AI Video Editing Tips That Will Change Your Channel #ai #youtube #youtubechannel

You film with real footage, real sound, and your own personality. But what if AI could help you take that content to the next level?
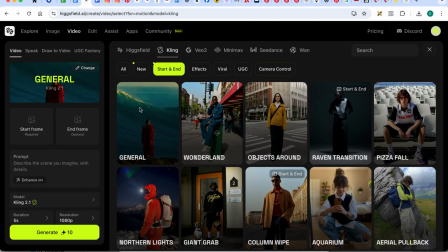0:07 This isn't about fake AI-generated channels. It's about practical tools that save you time, polish your videos, and keep your audience watching.
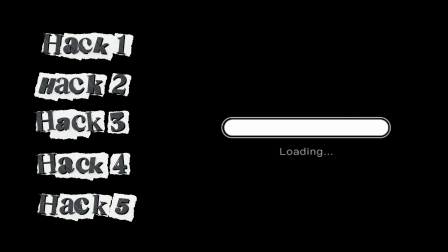0:15 Today, I'll share 5 simple hacks you can start using right away. All right, let's get started. And by the way, my name is Daria, and I'm a product designer and content creator. I've been helping to create and sell digital products for over 10 years now.
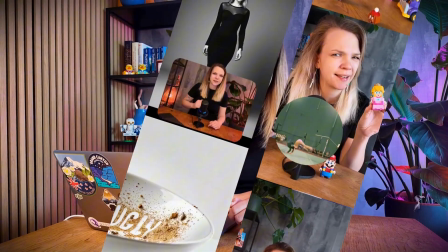0:27 On this channel, I show you how to build online products and create content around them, especially with the help of new tools and tech that keep popping up every day. So if you haven't already, please consider subscribing and let's dive in. Let's start with something super practical: transitions.
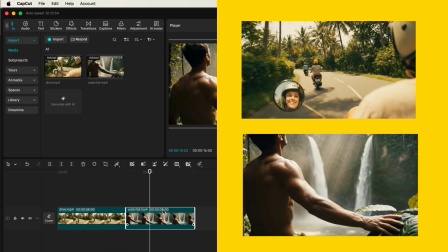0:43 Here I've got 2 different clips from Bali. Okay, to be honest, they're not really from Bali.
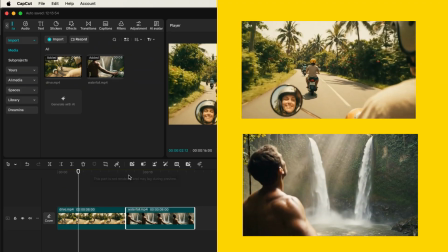0:49 They're AI-generated clips, but you might have real footage from a trip, a product showcase, or anything else you want to stitch together.
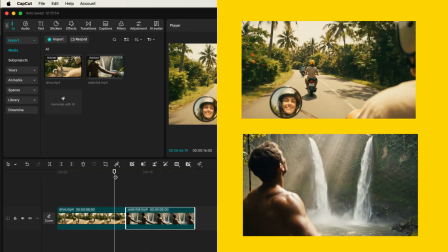0:56 And of course, you could just use a simple cut. Sometimes less is more. But if you want to add a bit of magic, AI can help.
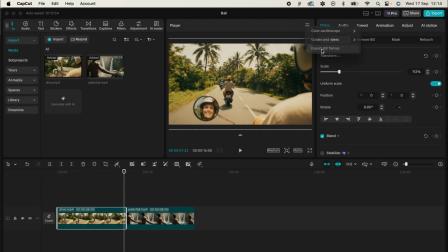1:04 Here's how it works. First, export frames. You need to take the last frame of your first clip and the first frame of your second clip.
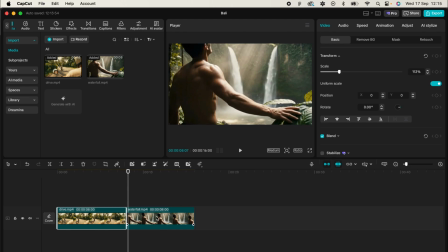1:11 You can do this in whatever editing software you use. Just export them as stills.
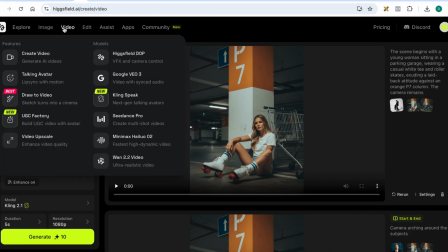1:16 Then go to higgsfield.ai and hit video, create. You have to choose the right model. In this case, it's Kling 2.1. You can also access Kling directly through their site or via other apps.
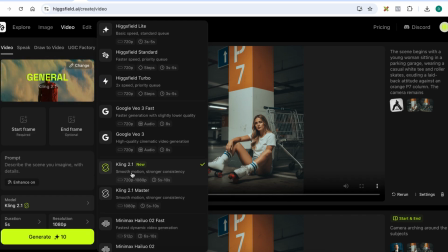1:29 But what matters is that you're using Kling 2.1 because it supports these special AI transitions.
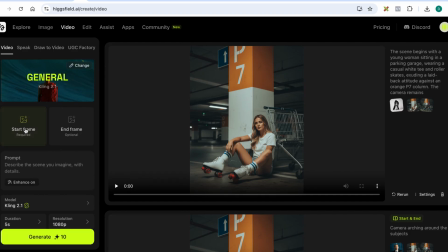1:34 Okay, upload your last frame from clip 1 as the start frame and upload your first frame from clip 2 as the end frame.
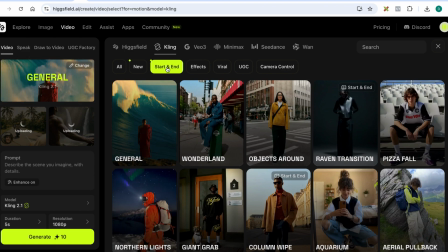1:41 Now you'll see a library of transitions to choose from. Some are pretty wild.
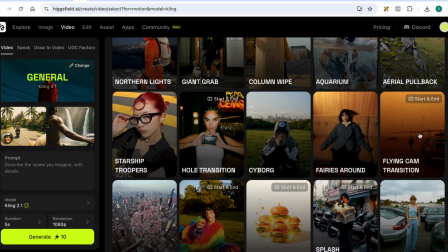1:45 If you want to keep things realistic, avoid the crazy ones. For my Bali clips, I chose flying cam transition, then hit generate.
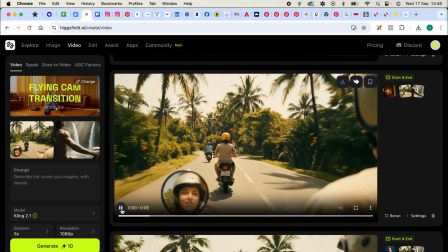1:52 The first result might look a little long or slightly unnatural. But here's the trick.
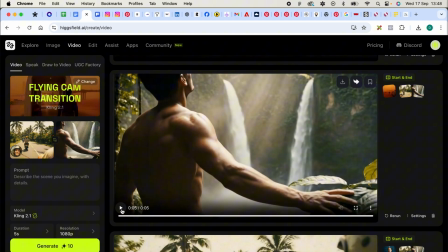1:57 Import it back into your editing software and speed it up, 10 times faster or so.
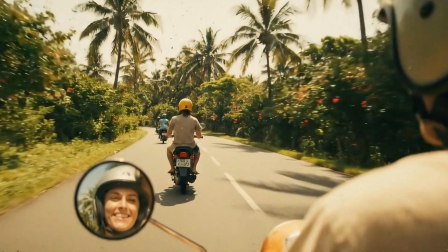2:02 Once you do that, it looks seamless. Almost like one continuous shot.
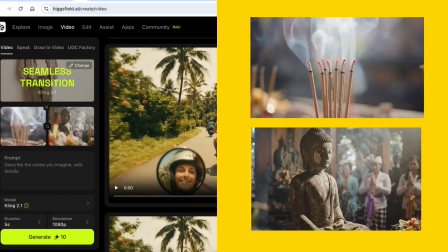2:06 Here's another example. 2 clips I have from a Buddhist temple. One shows a statue of Buddha, the other some incense sticks. Same process. Export the last and first frames. Upload them to Kling 2.1, choose seamless transition, hit generate.
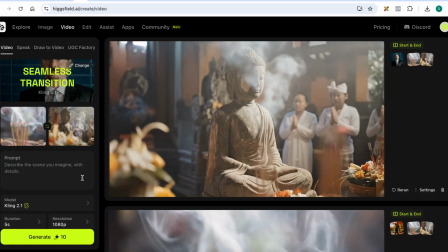2:22 And the result? It feels like one fluid shot. No visible AI artifacts, just a smooth, natural blend. Tip? For the best results, make sure your clips have consistent lighting, camera angle, and color grading. That's what makes the transition feel real. Now let's say you don't just want a transition, but a more cinematic intro.
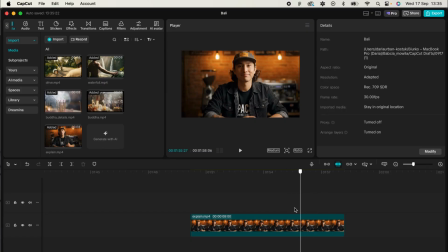2:42 Here's an example. We've got an influencer talking in a cafe. It's fine as is, but let's spice it up.
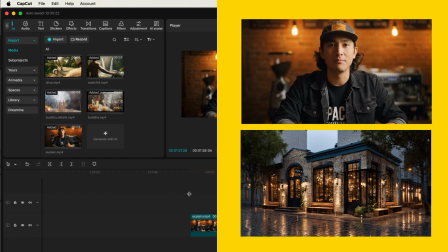2:48 We'll add an outside shot of the cafe to create a drone-style entrance. Here's how. Export a frame from the video, but not the very first frame.
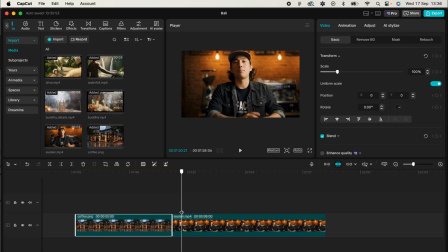2:57 Wait 1 to 2 seconds, then export a frame with the subject and use that frame as your end frame.
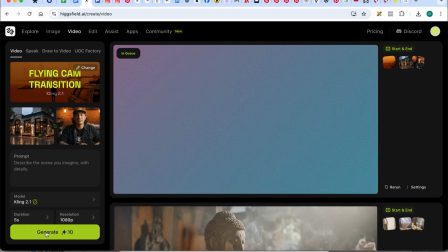3:03 Use a still photo of the cafe exterior as your start frame. Choose flying cam transition and hit generate.
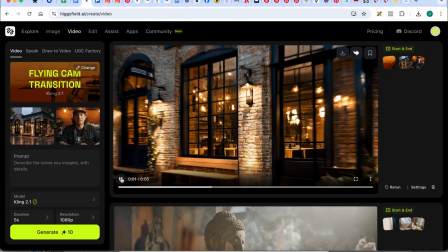3:09 Again, the first output may feel too long or slightly off. Just shorten it in your editor so it lasts about 2 seconds.
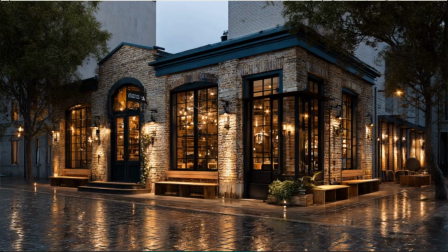3:16 The artifacts disappear, and what you get is a smooth FPV drone-like intro that makes your scene way more dynamic. Quick pause. If you're finding this helpful, a like and a subscribe would mean a lot and help me keep creating more videos like this. Alright, let's move on to B-roll. This video is mainly for creators who shoot their own footage. But let's be honest, every content creator runs into this problem. You're editing, and suddenly you realize you're missing that one perfect shot.
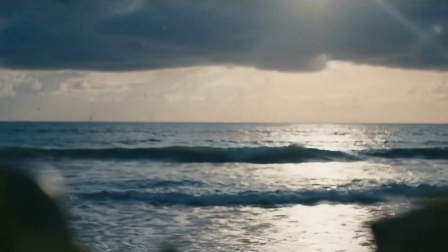3:42 Maybe you've got a wide shot of the ocean, but to make it immersive, you'd love a close-up of the waves hitting the sand.
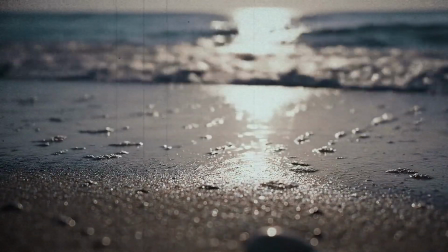3:49 Or you've got a static shot that would look way better with some camera movement. Instead of reshooting, you can let AI generate that missing B-roll for you.
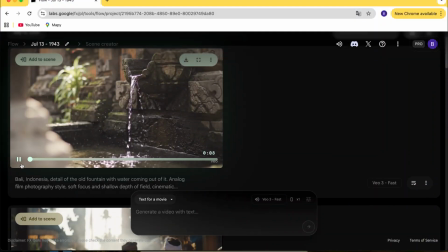3:57 First, choose your generator. I usually go with VO3, but honestly, you can pick whichever tool works best for you.